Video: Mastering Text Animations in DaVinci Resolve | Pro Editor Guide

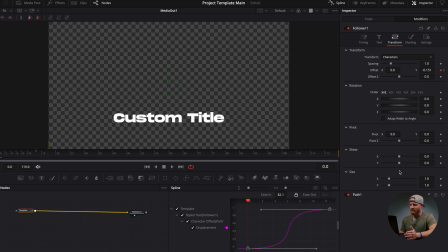You can even change the size based on X or Y. So it gives you a whole bunch of options. And I know it's kind of frustrating that you press this and it doesn't do anything, but again, all you have to do is just add a keyframe. So now that we have this animation set, and let's go ahead, head over to our timing, and let's just go ahead and click left to right for now.
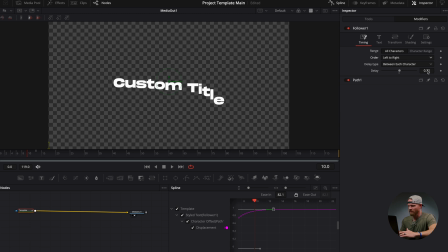So we have this super simple animation, and I'm gonna increase that delay a little bit more. And as you see, as I increase that delay, it also increases when those characters are gonna pop up. And the higher that delay goes, the more, if I wanted to, I can also grab the spline, and I can make this really pop by just increasing that spline.
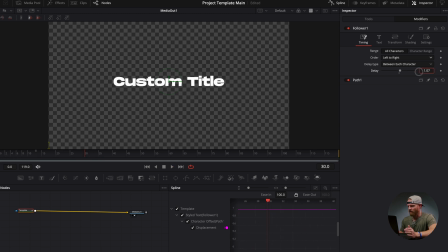Okay, so that is currently our animation. I'm gonna dial this in just a little bit. Now, the cool thing about followers is you can stack followers. I'm gonna go ahead and head over to the shading effect right now, and I'm gonna go to my opacity. I'm gonna go ahead and just click keyframe right here on opacity on frame 13, go back to zero, and I'm gonna bring this opacity down to zero.
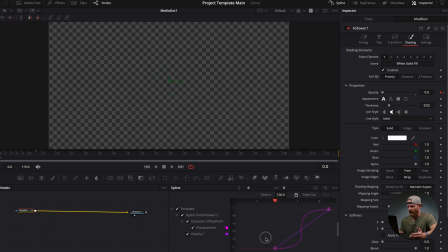Since we set this up as a follower, I can do the exact same thing with the opacity. Grab the spline, press those arrows to center my spline, grab it and press S, and now that I have this created, my opacity is also gonna be animating in the exact same way as the follower that I created.
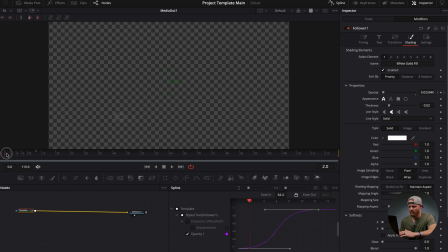And I'm gonna go ahead and just bring this down just a little bit so it's not so punchy. Now my text is animating in with the opacity and also with the offset. And I'm gonna bring this delay down a little bit so it's just kind of easier to watch and see. And maybe turn down my spline just a little bit on this path.
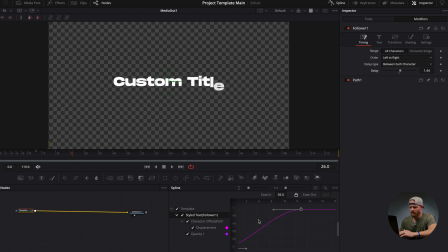So now you can see as the text is coming up, with that spline and with that opacity, now we're getting both the text and the opacity happening at the exact same time. And I kind of think I've definitely overdone it a little bit on this animation.
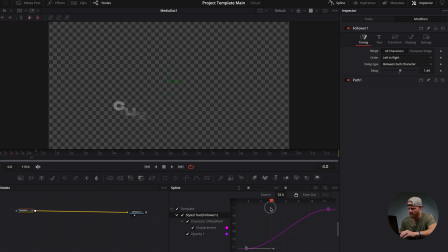So if I want to, I can just grab these and just change these keyframes just a little bit over here. I'm gonna go ahead to my transform and just kind of bring this up just a hair. Again, I'm gonna go ahead and grab my spline and I'm just gonna go ahead and just pull these a little bit more just to give them a little bit more pop in the animation.
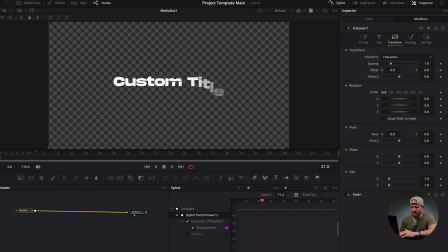So now we have this custom title. And as you can see, now that we've stacked the followers, we have a really easy, fast animation that we can now go back to our tools, and anything that we change inside of here will also change the animation now. And so now we have full control over these text animations that we had just created inside of Fusion.
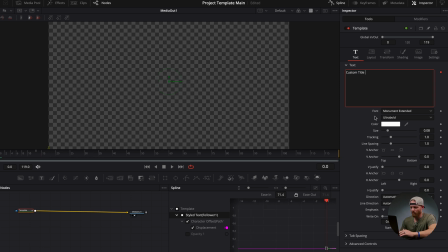Now that we have that created, what we're gonna do now is just add a little bit of flair to the text, because just a plain white text, just even with the animation being as cool as it is, isn't all that great. So if we come back over into our tools, we have a lot of really cool options that we can still do. Obviously, we can change anything inside of this text.
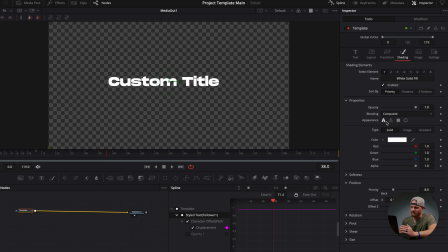We can go ahead and head over to the shading, and here is all the options that Text Plus actually gives you for your text to be able to make really cool things. We can go ahead and just have this be a simple outline, which is awesome. We can even go ahead and turn this into a gradient. And this is kind of one of my favorite things to do, is just turn texts into a small gradient like so.
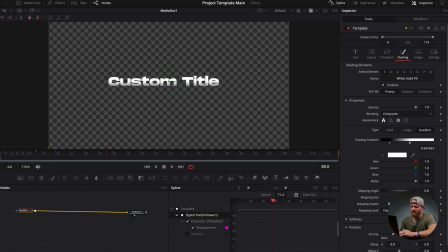Play around with that. And that text, I feel like, already looks a lot better. Another really cool thing that you can do is you can also stack on a whole bunch of effects after the template. So I'm gonna go ahead and just change this back to a solid, and I'm gonna go ahead and press shift spacebar and add let's do a soft glow.
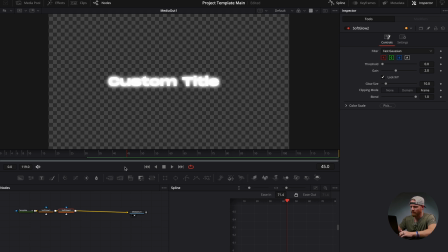So let's add a soft glow, and then I'm gonna go ahead and add another soft glow. And all I did was press shift spacebar and typed in soft glow. Glow size, let's bring that up a little bit. And this one, we're gonna go ahead and just bring that down just a hair. So now we have a cool text animation with this nice little soft glow.
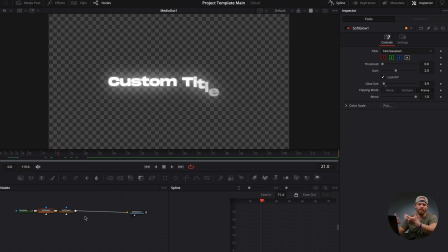And now from here, one of my favorite effects that you can also do, and I'm just giving you extra effects that you can do for your text animations, is press shift spacebar and do time. And type in stop motion. Now when you add a stop motion effect, it's gonna tell you your frame repeat over here.
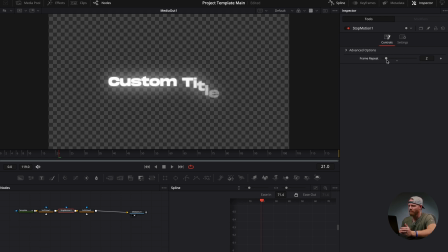This is saying that every 5 frames, it's gonna repeat. And I'm gonna go ahead and bring this down to 2. That's kind of my general rule that I love. And now we have this really cool kind of staticky, like old school text animation happening, all made with followers. And we can customize this any way that we would like.